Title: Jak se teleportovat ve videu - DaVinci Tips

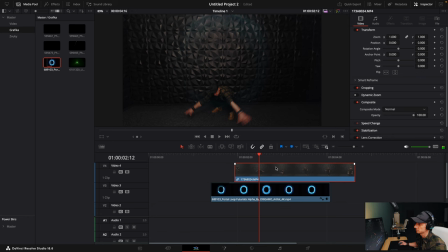(8:10)
Když to vezmu po snímcích, já s ním proskočím a jak postupně zvětšujem tu masku, tak mi to vlastně zmizí mi ten teleport a už tam není. A já ho můžu klidně v klidu tady, jak zmizí, dejme tomu tady, ustřihnout.
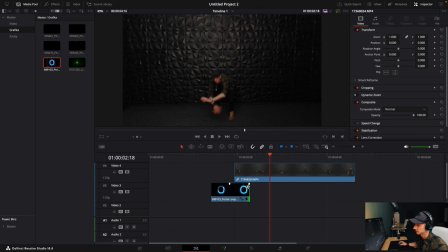(8:26)
A v tu chvíli vyskočím prostě z teleportu. Mohl bych ho nechat tam ještě chvíli.
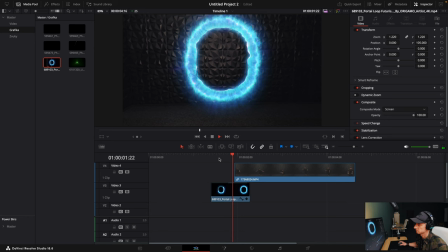(8:32)
Takhle.
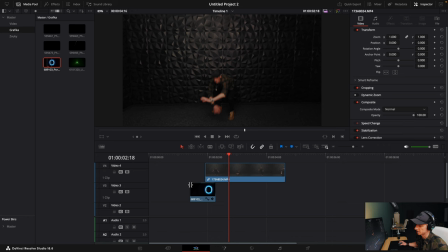(8:37)
A už to vypadá docela dobře. Abych to ještě podpořil, tak tadyhle můžu dodat další nějaký overlaye.
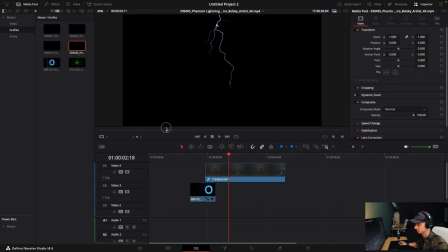(8:43)
Dejme tomu, že tadyhle jsem si připravil nějaký blesky, aby to vypadalo prostě, že se tam něco děje. Tak já si označím zase input, output, který tam chci dát. Dejme tomu, že tam to šoupnu takhle.
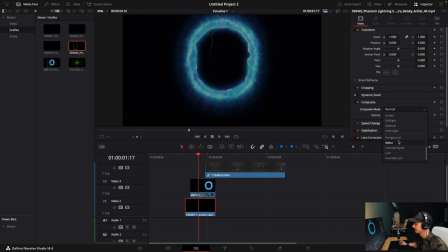(8:56)
Zase už to mám stejný způsob. Musím si označit ten svůj klip a nechci ho tam dát normálně.
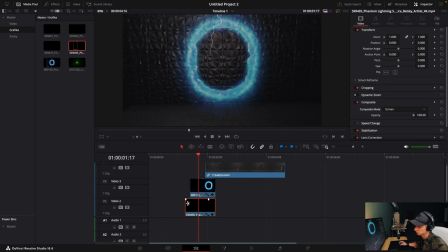(9:01)
Chci ho tam dát tak, aby mi tu černou vymazalo pryč. Dám tam takhle blesk. Můžu ho tam dát, natáhnout ještě víc dopředu, aby tam byla nějaká příprava té scény. Ještě si tam udělám trošku víc místa, abych tam mohl dávat další ty blesky.
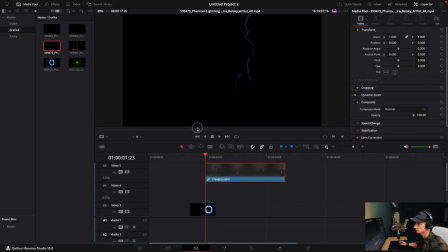(9:17)
Ještě tam dám třeba jeden, dejme tomu ze strany nebo něco takového, aby jsme si ukázali, jak otočíme ten klip. Tohle vypadá celkem dobře. Zase si označím nějakou část, kterou toho klipu tam chci dát. Šoupnu to takhle.
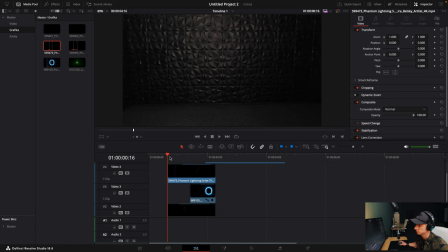(9:37)
Chce si dám nějaký fade in tam, aby se mi ty blesky začaly objevovat postupně. Stejně jako u tohohle blesku musím ten kompozit mod zase změnit na screen, tím pádem zmizí ta černá.
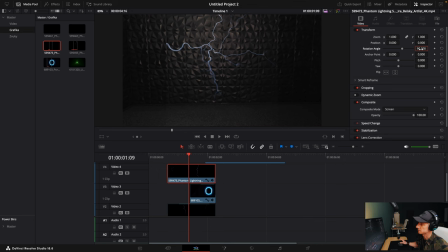(9:52)
Můžu ještě udělat to, že tadyhle rotation angle, já si to hodím třeba 90 stupňů, lehce upravím tu pozici, můžu to lehce možná přizumnout.
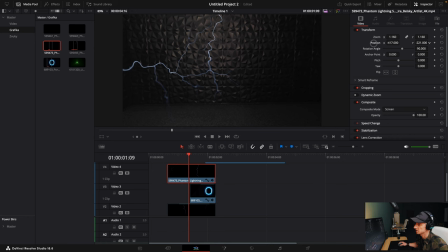(10:05)
Teď měním rotation angle, ten jsem nechtěl změnit samozřejmě, ale chtěl jsem to posunout lehce dolů.
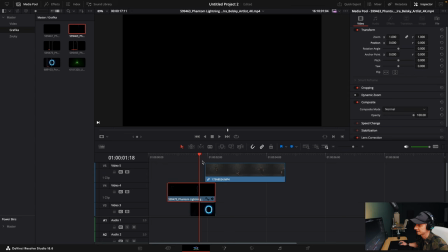(10:17)
Tadyhle bych možná dodal ještě jeden blesk, kdyby to může vezmu tenhle, takže já si tam hodím ještě jednu stopu nahoru, vezmu tenhle blesk. Ten vypadá celkem dobře tadyhle, jak se to rozdvojovalo.
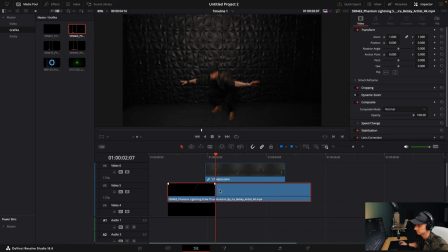(10:31)
Takže zase nějakou tuhle část. Hodím to zhruba stejně, jako jsem měl ty předchozí. Zase si tam udělám nějaký fade-in. Zatáhnu. Composite mode změním.
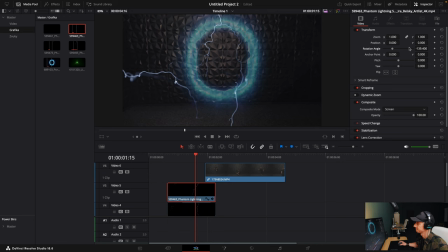(10:44)
Furt to samý dokola na screen. Teďka si změním rotation angle, kdyby to šlo třeba tady z toho rohu takhle. Chce to přizumnu. Hodím si pozici, aby mi to šlo tady z toho rohu.
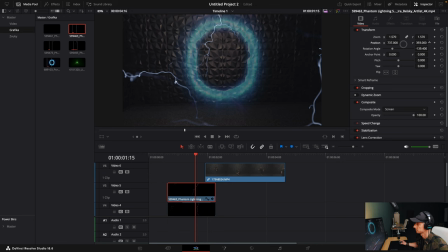Tak, dejme tomu, že to bude dělat takovejhle okraj dokola. Teď už mi to tam háže pěkně. Pum. Vizuálně si myslím, že docela v pohodě.
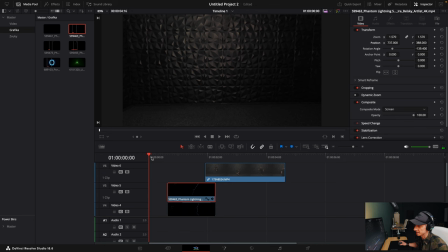(11:20)
Zní to docela dobře, takže já sám hodím teďka nějaký ještě zvuky,
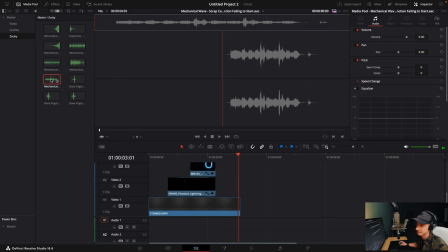(11:28)
abych to podpořil, to znamená, tadyhle jsem si připravil zase zvuky z artlistu, mám tam nějaký, měl bych tady mít připravený nějaký blesky, tadyhle mám nějaký vůž,
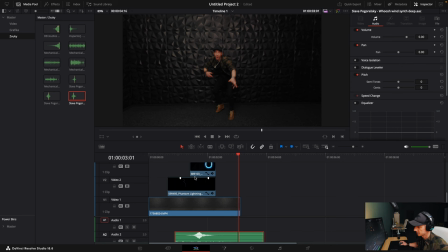(11:42)
tenhle ten je docela v pohodě, takže si ho připravím takhle hezky dolů, najdu si to místo, kde já se tam takhle objevuju,
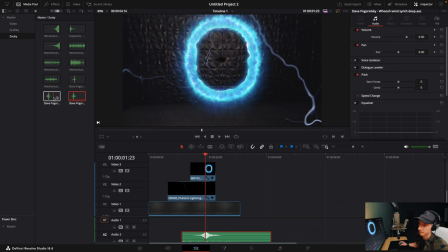(11:53)
hodím si to lehce za něj, aby to znělo. A tadyhle mám ještě riser,